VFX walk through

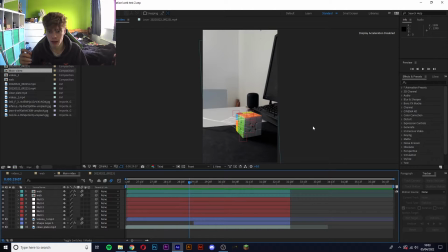496s
So I had to manually animate the cube coming off the desk and make it look weighty and realistic, because it just didn't. It took a while for it to look like that, basically. I was like, okay, so I want it to pull it off. So I moved the
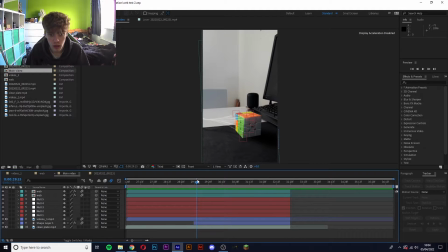515s
web, and moving the web meant that I also had to move the cube, and then it just looked like them moving from one point to the other, and it didn't look smooth. So I was like, okay, well, maybe I'll stretch it. So I stretched it, and I'm like, oh, okay, well, stretch doesn't really look great.
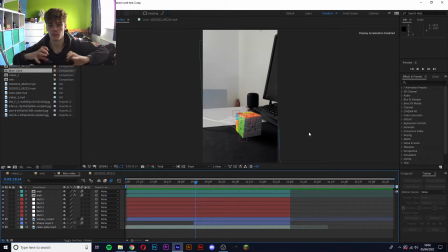530s
Just stretching and then moving. If it stretches and moves at the same time, then it just looks like it's still moving. It doesn't really make a difference. So I'll do the stretch a bit before the movement. So it'll like stretch out and then it'll pull it. And then it's like, okay, well then now it shows resistance.
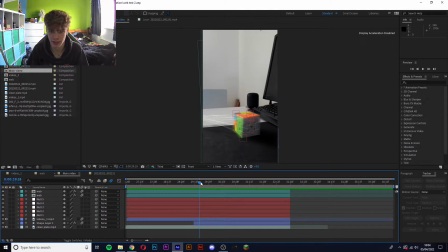545s
Oh, I needed to show resistance to the pulling, because that's how, movement works. If you pull an object, it doesn't just move straight away instantly. Depending how light it is, most objects with weight, they have a little bit of resistance and then they start moving.
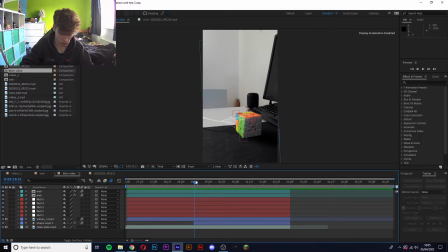563s
I know this is a bad example, but it's the best I can do in the circumstances.
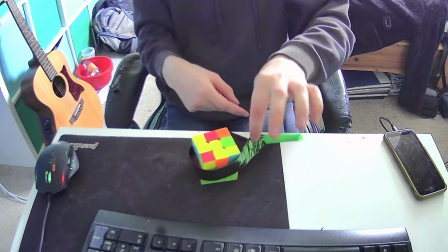570s
So here you can see Rubik's Cube, and I've got this bit of like ribbony shit, basically.
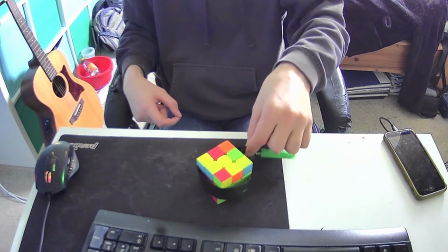578s
And when you pull it, it doesn't just move straight away. It has a little bit of resistance before, right?
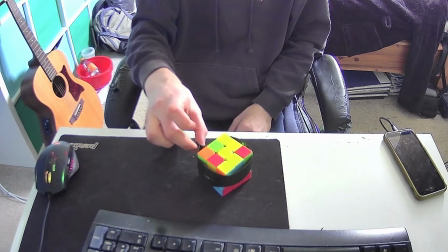583s
It's not fully tight on it. So it has a little bit of movement where this moves backwards, but that doesn't before it starts moving, right?
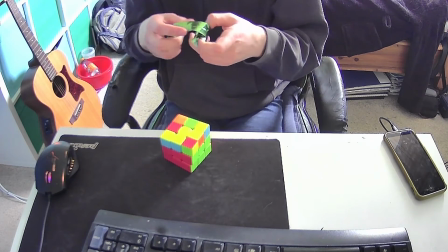591s
That was my theory, basically. That's what I was trying to make look good. That's what I was trying to do with this shot.
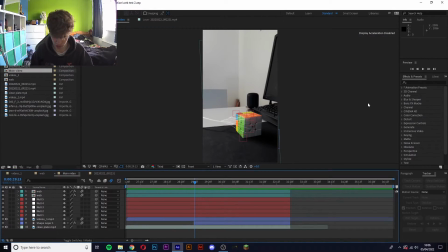598s
have the web pull on it with a little bit of resistance before the cube actually started moving. So there was a problem with keyframing. So I would keyframe a location, the cube to like move from one spot to the next,
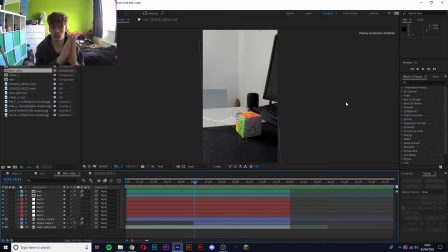612s
by keyframing it in that location and then that location, and then it's supposed to just move smoothly from this location to that location whilst it goes through those two keyframes, right? But instead it would go like backwards and then forwards, which meant that I had to keyframe it like individually.
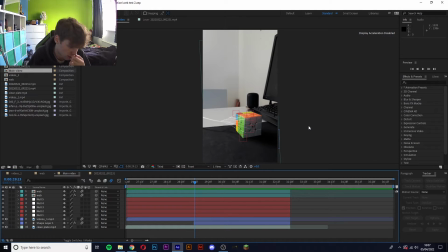628s
Each frame had to be keyframed on the movement of the cube, because otherwise it just wouldn't follow what I told it to do, which was annoying. So yeah, I ended up what I ended up doing was I was like, okay, so the web is going to stretch. This was going to move forwards a little bit.
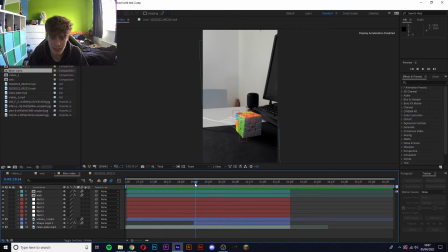644s
And I was like, okay, well, the cube can't stand still whilst that happens, so the cube has to move forwards a little bit as well. So it gets nudged forwards a bit. And I also, like, as you can see here, it kind of rotates a little bit towards this way, meaning showing that it is getting pulled a little bit, you know?
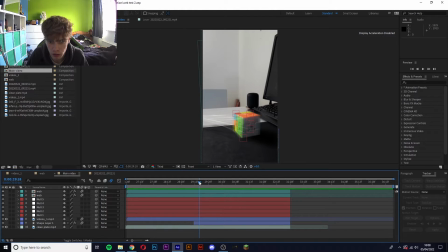661s
And then it takes off, basically, and motion blur shows it just getting pulled completely off screen. It was going to, like, pull further up, but obviously it didn't look weighty enough, so I made it just basically just pull it off the desk. Also, I had the problem with the shadows.
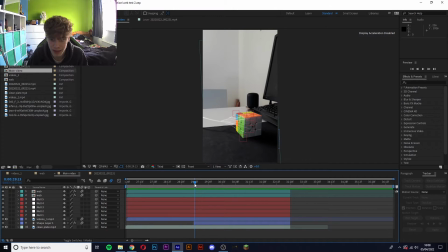680s
Cutting out the cube meant that I had to use the clean slate, the clean plate like footage in the background, which meant that I couldn't keep the shadow underneath it whilst for the frames that was being pulled.
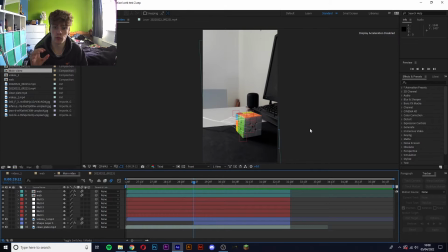697s
So that meant I had to create my own prosthetic shadow, basically. So here's the actual shadow. That's from the actual footage of the shadow that it was cast by the cube, and I replicated it there.
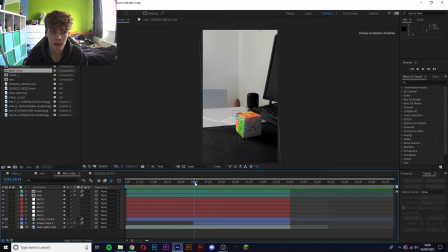712s
So that's the replicated shadow. That's not a real shadow. That's a shape with a I think it's a fast blur on it. And yeah, it worked well, and you don't really notice it, to be honest, because it's so quick that you don't.
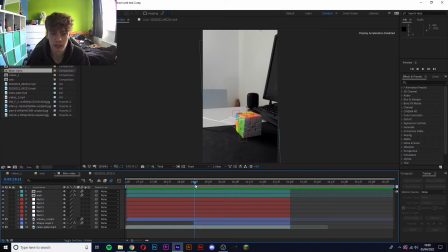729s
Because the second that it kicks in is when the cube starts moving anyway. And so yeah, it gets pulled, it gets tugged a little bit, there's a little bit of resistance, and then obviously there's motion blur on the shadow as well, and the shadow moves with it. So then yeah, that was the shot.